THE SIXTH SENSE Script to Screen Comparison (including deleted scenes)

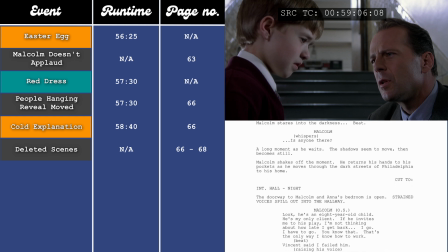(57:34)
Cut to interior hall, night. The doorway to Malcolm and Anna's bedroom is open. Strained voices spill out into the hallway. Malcolm, off screen. "Look, he's an 8-year-old child. He's my only client. If he invites me to his play, I'm not thinking about how late I get back.
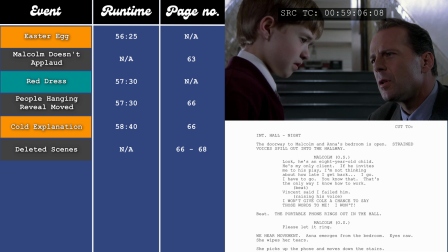(57:50)
I go. I have to go. You know that. That's the only way I know how to work." Vincent said I failed him, raising his voice. "I won't give Cole a chance to say those words to me. I won't." The portable phone rings out in the hall. Malcolm, off screen. "Please let it ring." We hear movement. Anna emerges from the bedroom, eyes raw.
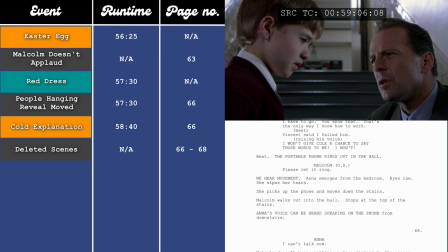(58:08)
She wipes her tears. She picks up the phone and moves down the stairs. Malcolm walks out into the hall, stops at the top of the stairs. Anna's voice can be heard speaking on the phone from downstairs. "Anna, I can't talk now." Malcolm doesn't hear anything as Anna listens to the person on the phone. She smiles as she wipes her tears.
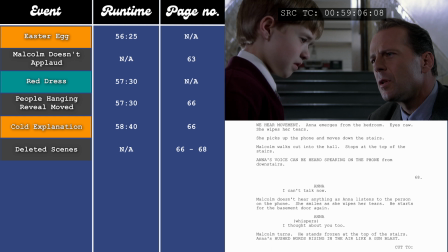(58:26)
He starts for the basement door again. Anna whispers, "I thought about you too." Malcolm turns. He stands frozen at the top of the stairs. Anna's hushed words rising in the air like a gun blast.
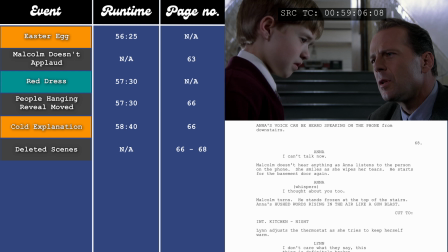(58:39)
So I think they got rid of that first part of Malcolm looking into the shadows because he doesn't actually believe Cole yet. He thinks he's suffering from some kind of delusion, so this might have undercut that. Also, I think it's a little bit cheesy, to be honest.
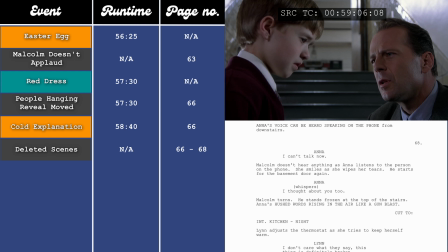(58:53)
The second part, the argument with Anna, I think the thing with that scene is, if you don't know he's a ghost, then it's fine, it works. But when you know he isn't actually there, it feels a bit odd, because it sounds like we're overhearing an argument that's halfway through. It sounds like he's responding to something, which doesn't really make sense.
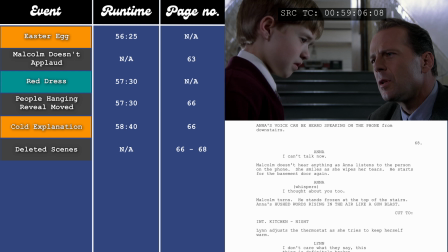(59:10)
So it's maybe a bit misleading, whereas every other scene with them, they're either separate or Anna's asleep. And I think that feeds into the themes a bit better. You could argue that it is just a one-sided thing, that he's gone in and he's taken her silence as being annoyed and he's just went off on one.
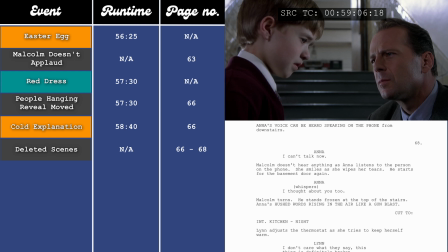(59:28)
It does forward that B-plot of him putting his work above his marriage, stating that that's just how he works. It doesn't matter what time he'll be back because the kids always come first. Reinforcing the fact that he doesn't want to fail Cole like he did Vincent. He doesn't want Cole to say that to him, which actually comes back later on in the film because Cole does say that to him.
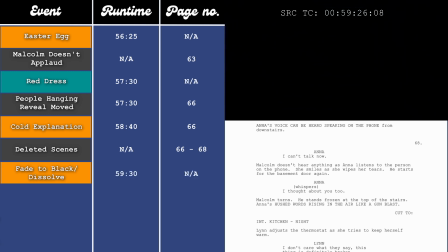(59:47)
So this could have been a nice little setup for that. I just don't think the scene's necessary. So if we now go back to the film, after the hanging scene,
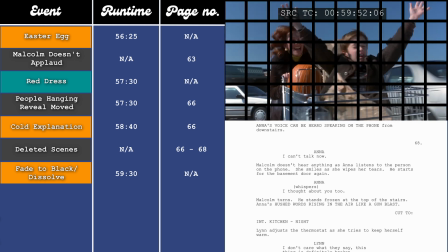(59:54)
there's a nice little filler scene with Cole and Lynn at the supermarket, with Cole sitting in the trolley.
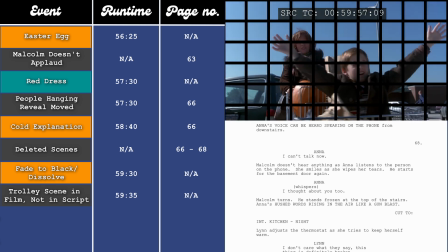(60:00)
But this doesn't happen until later on in the script, so I'll address it more when it happens there.
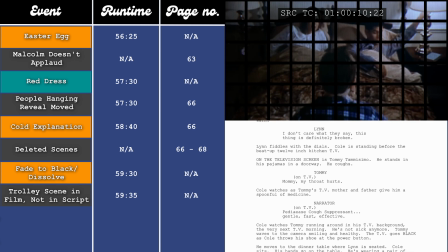(60:04)
So the scene that starts with the child actor on TV at the 60-minute and 40-second mark,
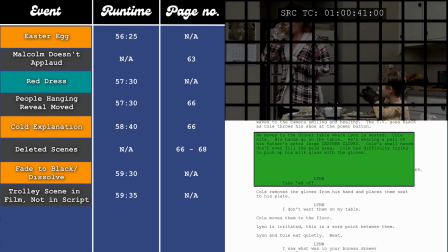(60:11)
which is page 69 in the script, we see Cole wearing his dad's gloves, and Lynn tells him to take them off.
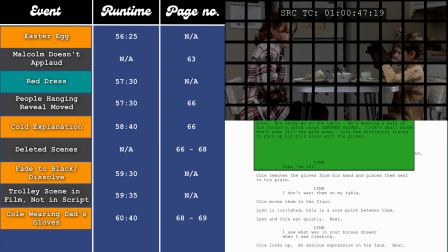(60:19) Take them off.
This is just another sign of the vacant dad.
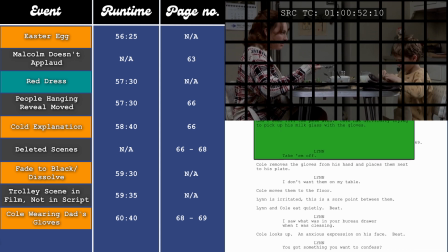(60:22)
There's a little descriptor line in the script about this, which reads, Lynn is irritated.
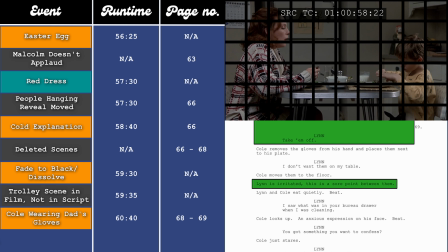(60:28)
This is a sore spot between them, which suggests that Lynn doesn't like seeing Cole wearing her ex's clothes, but Cole continues to do so. This then leads to them talking about the bumblebee pendant at the 61-minute and 5-second mark, which is also on page 69.
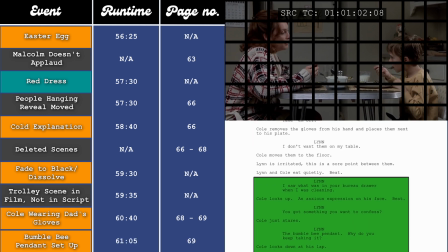(60:44) I saw what was in your bureau drawer when I was cleaning. Got something you want to confess? The bumblebee pendant?
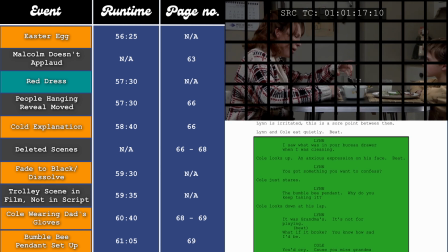(60:51) Why do you keep taking it? It was Grandma's. You know, what if it broke?
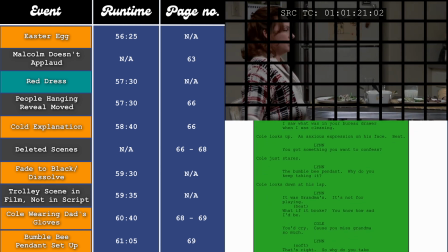(60:57) You know how sad I'd be.
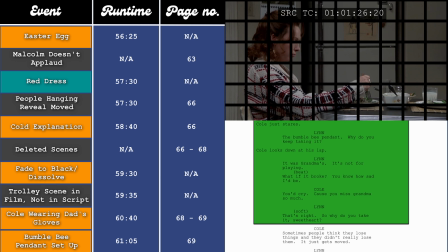(61:01) You'd cry because you miss Grandma so much. That's right.
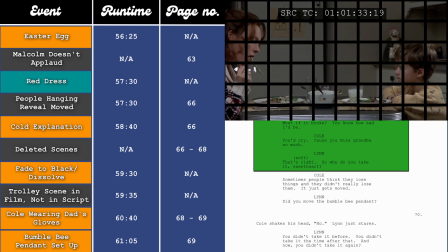(61:07)
This is a setup for a moment later on in the film, but it's also another mention of Lynn's connection to her mum.
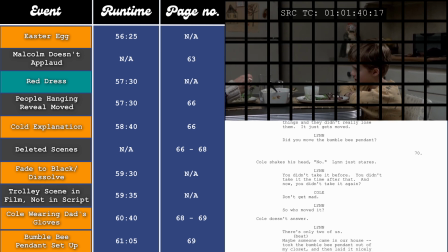(61:14)
I mentioned earlier on in this video that one of the biggest ghosts in the film is Cole's absent father,
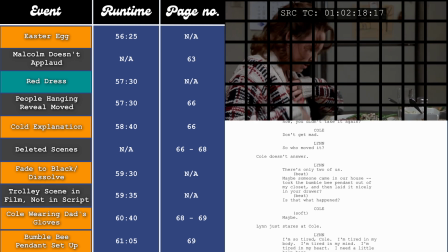(61:21)
and you could say that Lynn's ghost is her absent mother because of how much she misses her and how strong their connection was.
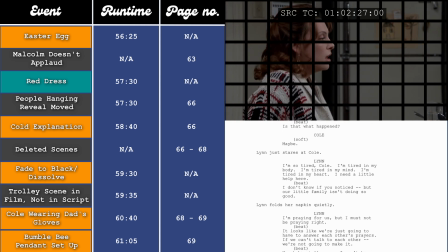(61:28)
The themes of not communicating with each other are reinforced when Cole refuses to say that he took the pendant at the 62-minute and 55-second mark,
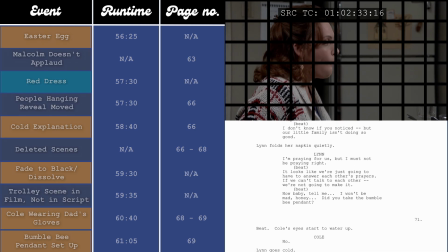(61:37)
which is on pages 70 to 71 in the script.
If we can't talk to each other, we're not going to make it.
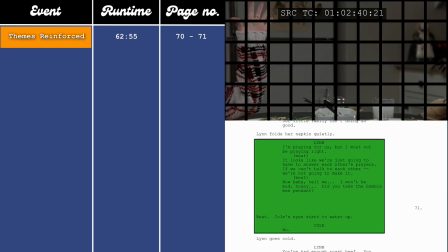(61:42) Now tell me, baby.